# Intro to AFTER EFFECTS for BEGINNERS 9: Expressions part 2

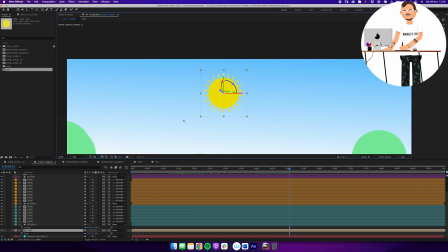20:19 And from here, now that I have a little bit of detail around it instead of just a circle,
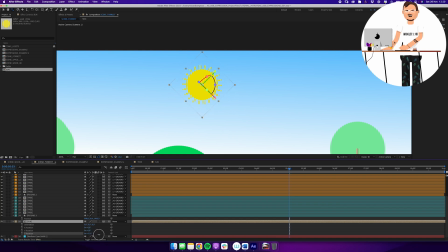20:25 if I now rotate my sun manually first like this, you'll see that, okay, now we're actually seeing that this thing is rotating. And that could be a subtle way of adding a little bit of movement to a design like this. So of course, I'm not going to be putting any keyframes and rotating it manually.
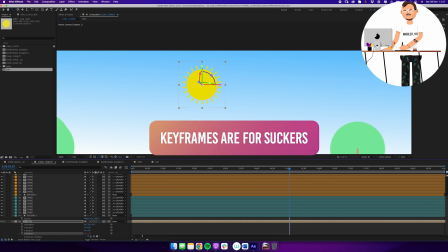20:44 I'm going to alt click on Z rotation and say time multiplied by, let's say 30.
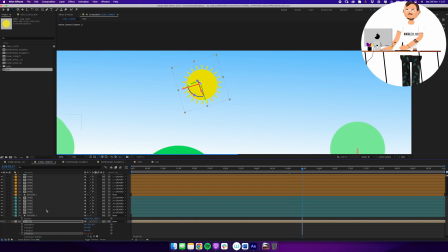20:50 And then I'll just drag through here and see, solo the layer to just look at that on its own.
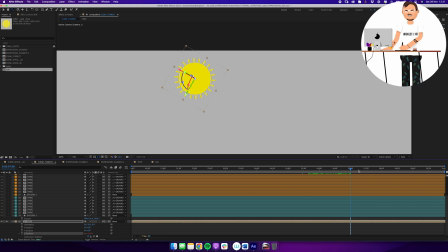20:58 Maybe a little bit too slow. We'll go time multiplied by 50. And now it's rotating like this.
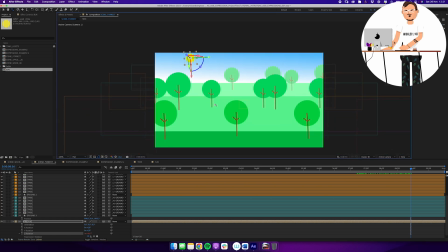21:05 And now I have a sun layer way back in the background that is also having a bit of a subtle rotation throughout the entire scene. And even if I extend my scene to be longer than 10 seconds, this expression is still going to work.
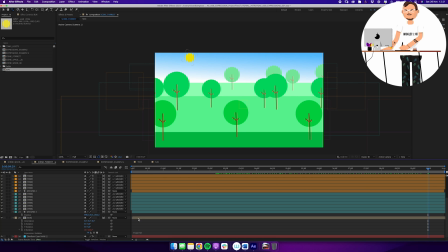21:21 I don't need to adjust any keyframes or anything. Everything's just going to be all good.
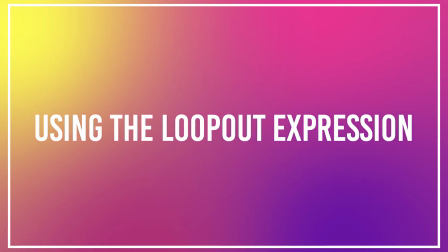21:27 Finally, I'm going to take my spaceship and I'm going to drag him in, put him at the very top, turn him to a 3D layer.
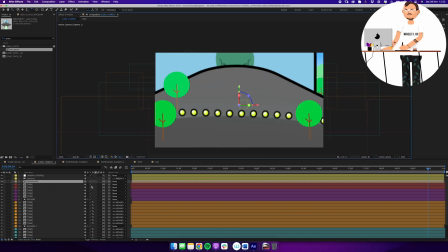21:35 And we'll scale that down.
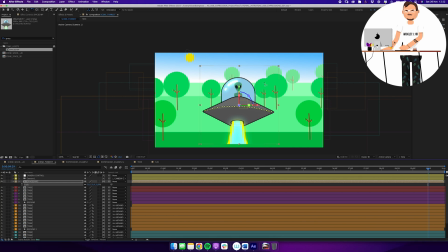21:39 And the beam is being cut off a little bit, but we'll just not worry about that for now. Just put him in here, like he's up in the sky somewhere. And I want to be able to move him around like this, but maybe I want him to sort of slowly bounce up and down like this.
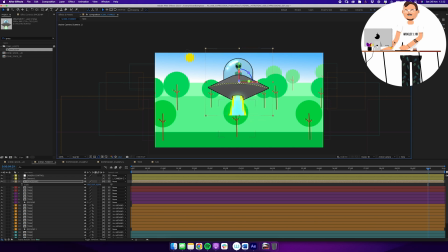21:57 What I like to do for those types of things is that I don't want to add an expression to the positioning because I want to be able to adjust where he is in 3D space. But I also have my anchor point, which is where the anchor point is positioned.
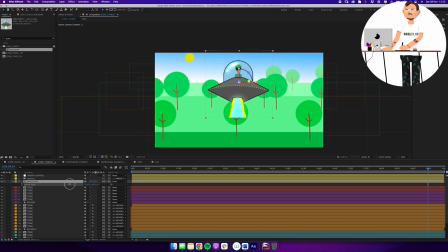22:12 But by changing the numbers like this, I can actually sort of fake an up and down movement like this with the anchor point instead.
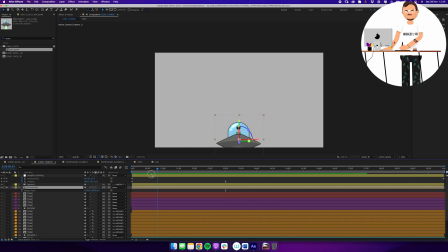22:20 So just soloed my spaceship, and because we have a camera movement in the beginning, I'll just go to 3 seconds for now and set a keyframe. We'll then move to 4 seconds. I'm going to move up ever so slightly to, let's say, 1600. I'm going to move back to 5 seconds, 1 second forward, copy that keyframe,
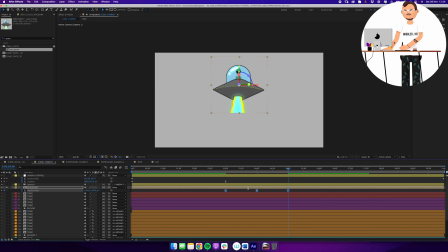22:40 select them all, and apply an easy ease because I want this to be a fairly soft and subtle motion like this. So now it's just bouncing up and down a little bit to give it a little bit more life.
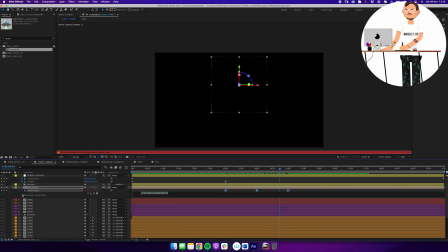22:54 And from here, we'll add the loop out expression. By default, it's going to use the cycle. Because I have 3 keyframes with the first and the last keyframe being the exact same, my cycling is going to be fine.
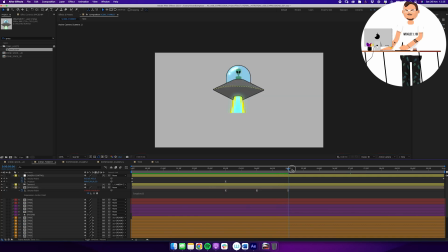23:08 So I can just click away. That's all that I need to do. Now from 5 seconds and forward, it's going to keep that up and down movement a little bit. Now I just set the keyframes here at 3 seconds because of my camera movement, but now that I've seen it, I know that it looks good.
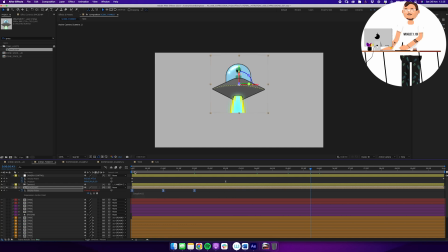23:24 I can just drag these back to the very beginning of the timeline, which means that I now have my keyframes from zero to 2 seconds, and then from 2 seconds, going to be looping that same animation throughout the entire thing.
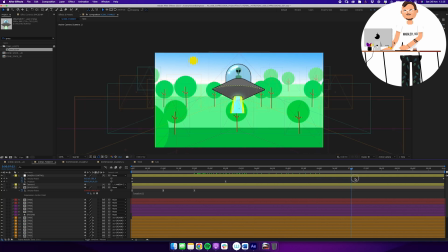23:36 And now we have our spaceship in our 3D scene like this. That means that I can still scale it up. I can still move him around. So maybe I want him to be positioned like this.
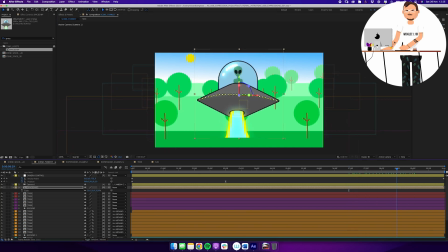23:50 But all of that up and down movement that's on my anchor point instead of on my position is still going to be applied regardless of where he is on screen. That's still happening. And now we've been able to combine the wiggle expression, the loop expression,
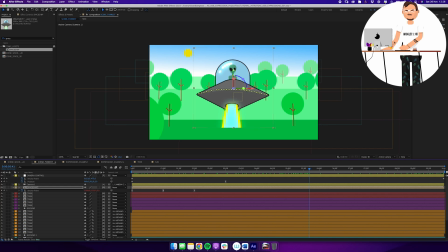24:10 and the time expression and put that into our 3D scene and combined our spaceship guy with our forest scene. We got expressions down.